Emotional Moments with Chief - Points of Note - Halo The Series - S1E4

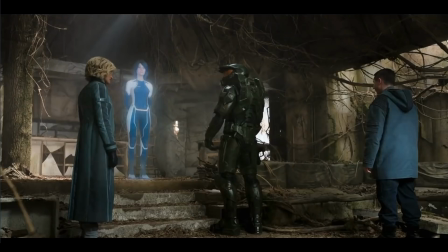Even with the indoctrination involved, and even with the fact that, you know, you are still effectively indoctrinating and conscripting children after being kidnapped from their families into military service, there was still a rapport,
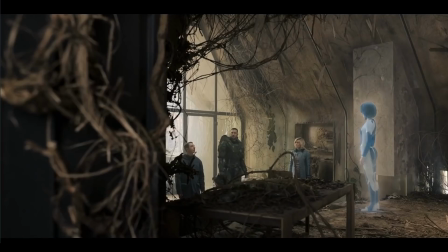there was still a trust between the Spartans and Dr. Halsey. That is not in existence here.
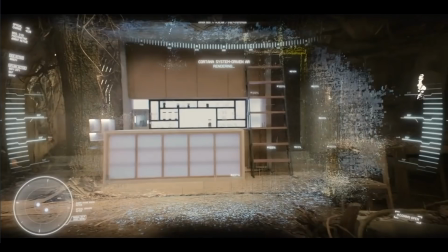If anything, the more that Chief finds out about how he was lied to and what he was lied to about and Halsey's manipulations for her own gain,
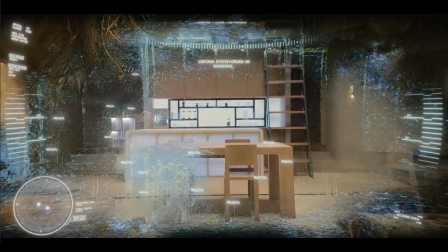the less he's going to trust her. And ultimately, that will backfire and blow up in her face. Next, we see Cortana create an augmented reality overlay that is very much a lore mechanic.
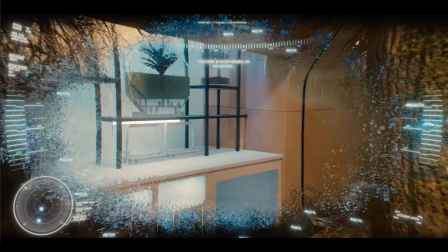Various visor systems in Halo 4 and Halo 5 have been said to contain some degree of overlay information and AR-generated perception-mediating effects,
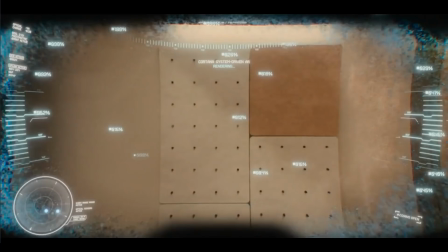including adding context to the surroundings as well as omitting certain things to keep the Spartan more focused on the task at hand.
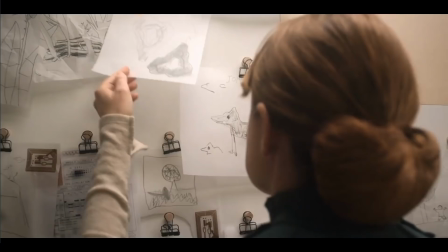This was, at least initially, one of my prevalent theories behind why Chief kept removing his helmet in the early episodes due to his defiance of his orders and his distrust of the protocols that he was being given by the UNSC.
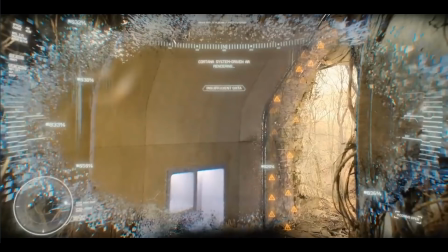In that his visor systems could very well be affecting his perceptions of what's going on around him, and as such he couldn't trust that his helmet wasn't being controlled by the Office of Naval Intelligence or the UNSC via an uplink,
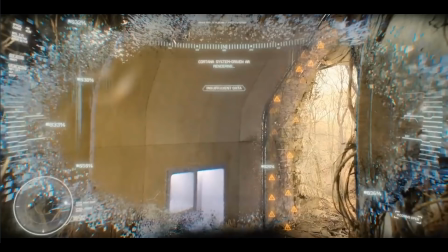and his perceptions were purposely being twisted. So to avoid that, he decided not to rely on his equipment and rely upon his senses,
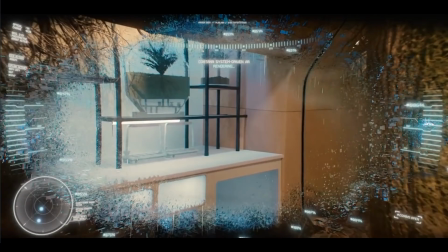which is actually something taken directly from the books.
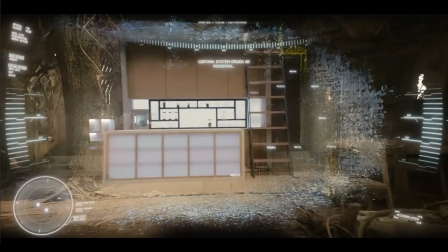Chief has always been of the inclination to not rely upon his equipment,
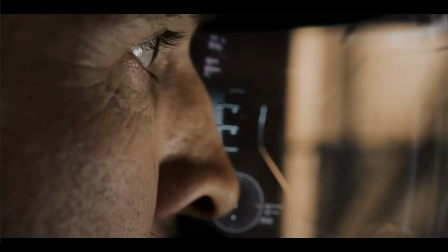because equipment can break, equipment can fail, equipment can become faulty and malfunction, but sensors cannot.
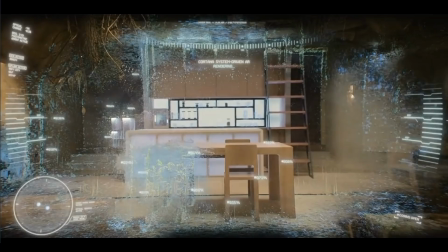I mean, strictly speaking, they can be quite easily misconstrued. Anybody who's ever looked at a book of optical illusions is clear on the idea that your senses can be manipulated and...
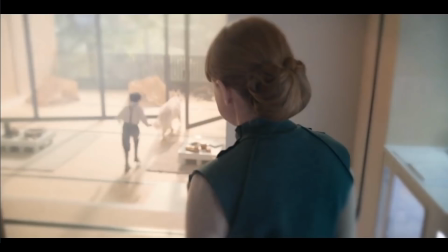No, I'm getting sidelined. You get what I'm saying. There's a very brief moment as well where we hear the young John say something about smelling of soap.
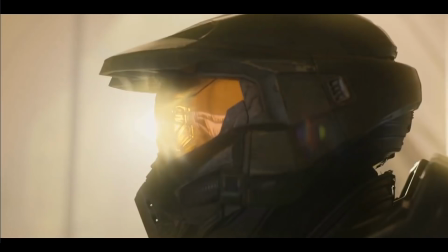This, again, is actually in reference to one of the books and his early memories of his mother in remembering that she smelt like soap.
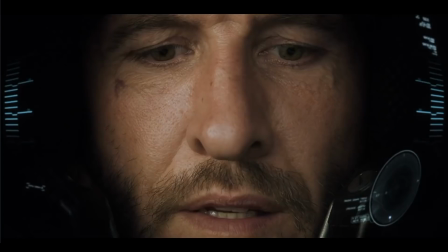In this AR-generated sequence as well, we get some fantastic moments of an internal shot of Chief's visor looking at Chief's face.
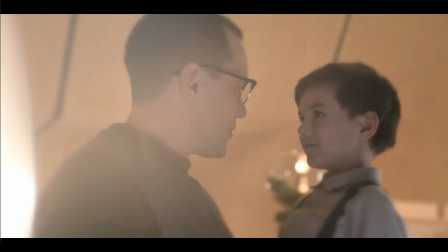Very similar to the way in which they executed the Iron Man internal helmet views for Tony Stark,
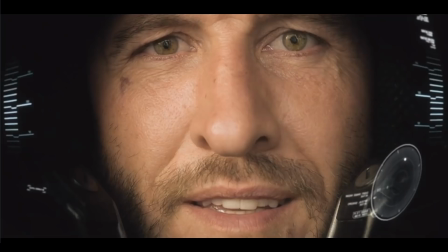Robert Downey Jr. It's a fantastic way to have quiet moments with the Chief.
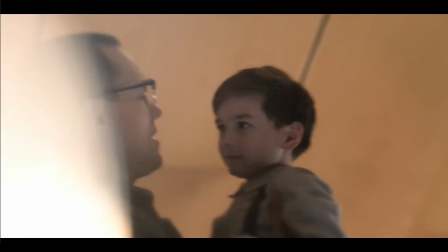And obviously you can see the HUD overlay, but you know, it's minimalist and it's kind of out of the way.
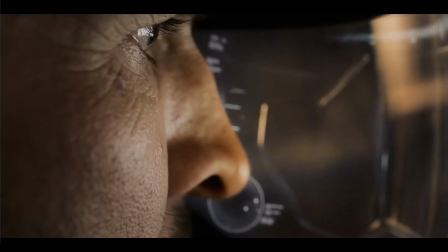But the fact that it gives you that up close personal moment with the Chief while he's going through something that's evidently
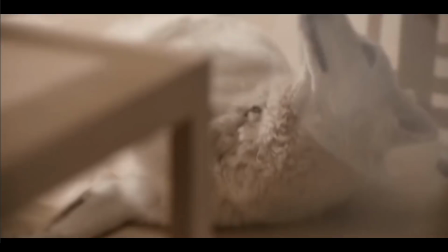heavily emotionally linked is a fantastic way to get across the humanity of the situation.
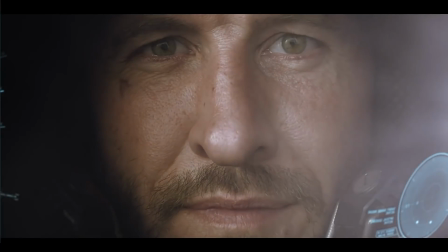And I know that people don't necessarily like how often Chief is taking off his helmet, but seeing shots like this, where by definition he is wearing his helmet, but we're still getting those up close
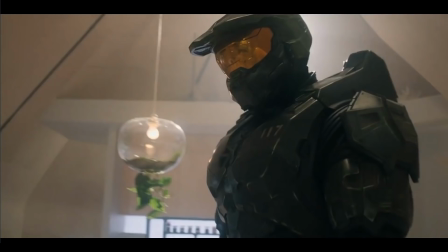personal facial expressions coming from the Chief in regards to something that's evidently taking a toll on him,
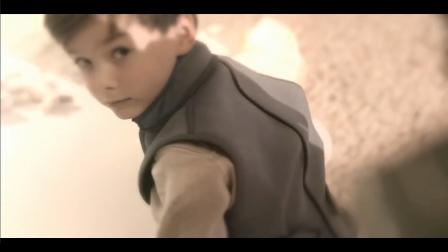is a fantastic storytelling element that cannot be understated or taken for granted.
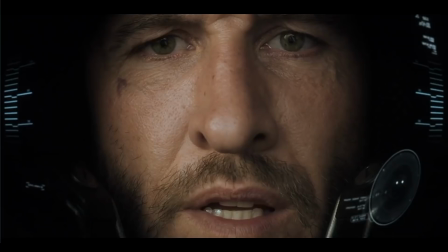There's no two ways about it. Pablo is exceptionally good at micro expressions and getting across
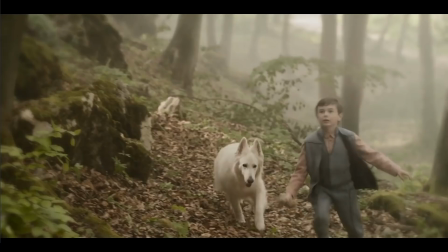the movement that John is feeling internally through very subtle facial expressions,
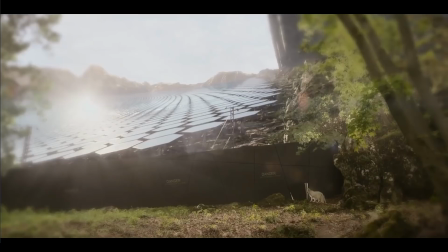very subtle changes in his eyes, a slight narrowing of the eyes, slight twitches in his cheeks, things like that.